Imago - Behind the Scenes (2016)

Hi, we are Project Hypnos. We are making a story-driven 360-degree film for head-mounted display, or you can say a virtual reality movie. So VR 360 film is a really new medium, and not a lot has been done in it. There's really only a handful of VR films out there, and very few of them focus on telling stories.
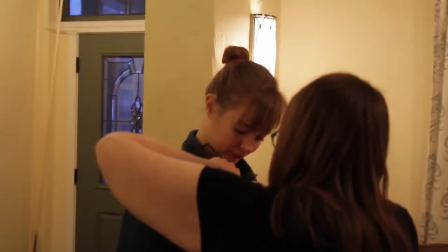So to begin this project, we started out by doing research. We looked at what films were out there and what they were doing, what worked and what didn't. We also created demos to try out new techniques.
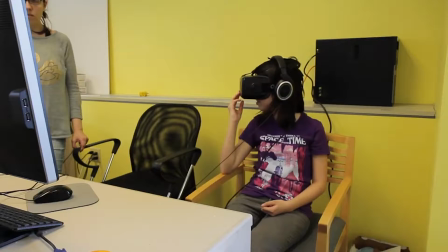We discovered that viewers often felt like a character in the film.
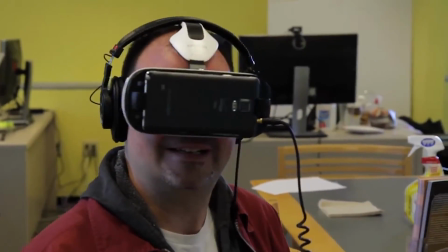We also found out that eye contact is really important for creating immersion. For our story, we wanted to put the viewer into the shoes of somebody that's entirely disabled and has absolutely no agency in the scene. We did this both because of technical limitations, but also to make the best use of the medium.
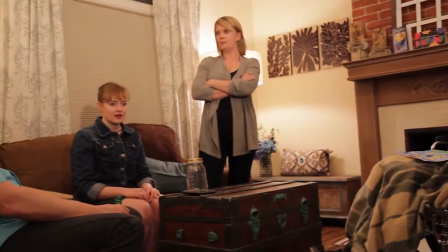For our story, we start out in a live action sequence where you're getting some sort of context into the relationship of the viewer and their family members in the scene.
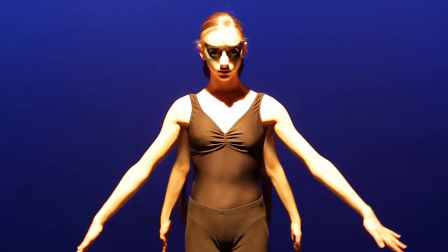Once we transition into a dance sequence, you're getting some sort of emotion from the dance and also building up some feelings of anxiety and frustration only to build it into our third sequence where we finally have this calm.
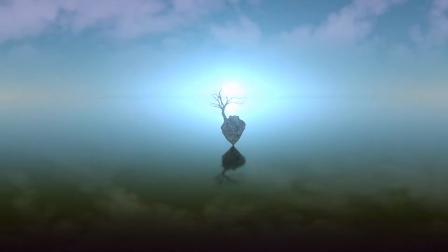It's an entirely CG space that's meant to really bring the viewer back down to a level of comfort. There are many challenges for making a 360 film.
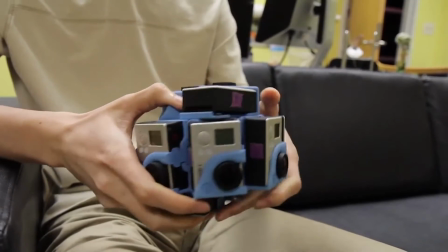We use 10 GoPro cameras with a 360 degree we create our film.
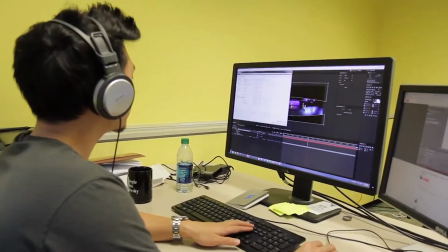So since everything can be seen we had to come up with tricks to hide things like
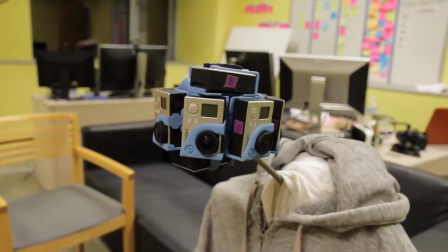our tripod so we built the mount that looks like a person sitting in a
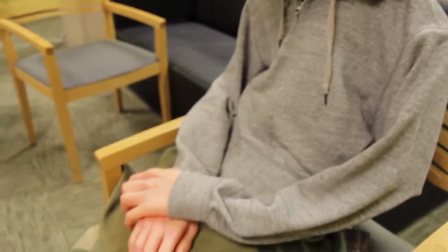wheelchair so when you are in the scene you will be the camera and also the main character after filming we stitched together the footage from the GoPro cameras into a panoramic film we have to take our time
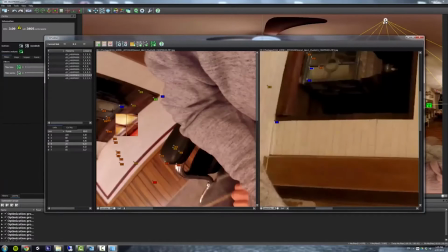in stitching as best we can because it strongly affect the immersive experience.
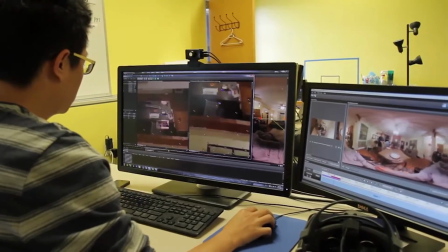We also developed plug-in tools in Maya for better animation and visual effects. Once we have the footage, we combine it with sound and CG in the Unity.
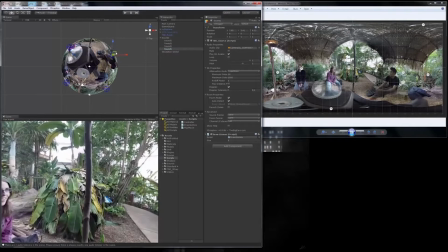For an immersive experience, we focus on keeping the resolution as high as possible.
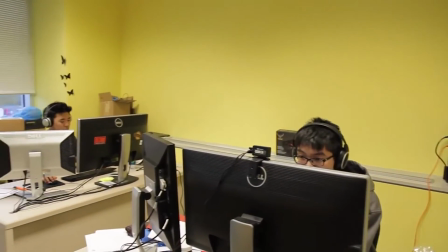White playback is above 60 frames per After this, we have our final film that we can distribute to Oculus and Gear VR. Maybe virtual reality is just a new medium, but through this medium,
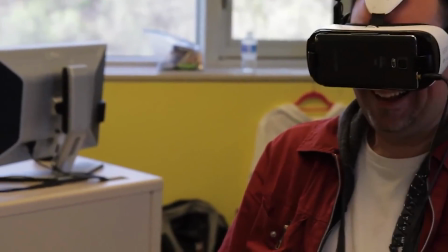we become more empathetic and connected to what has been recorded by 360 camera and become part of the virtual world.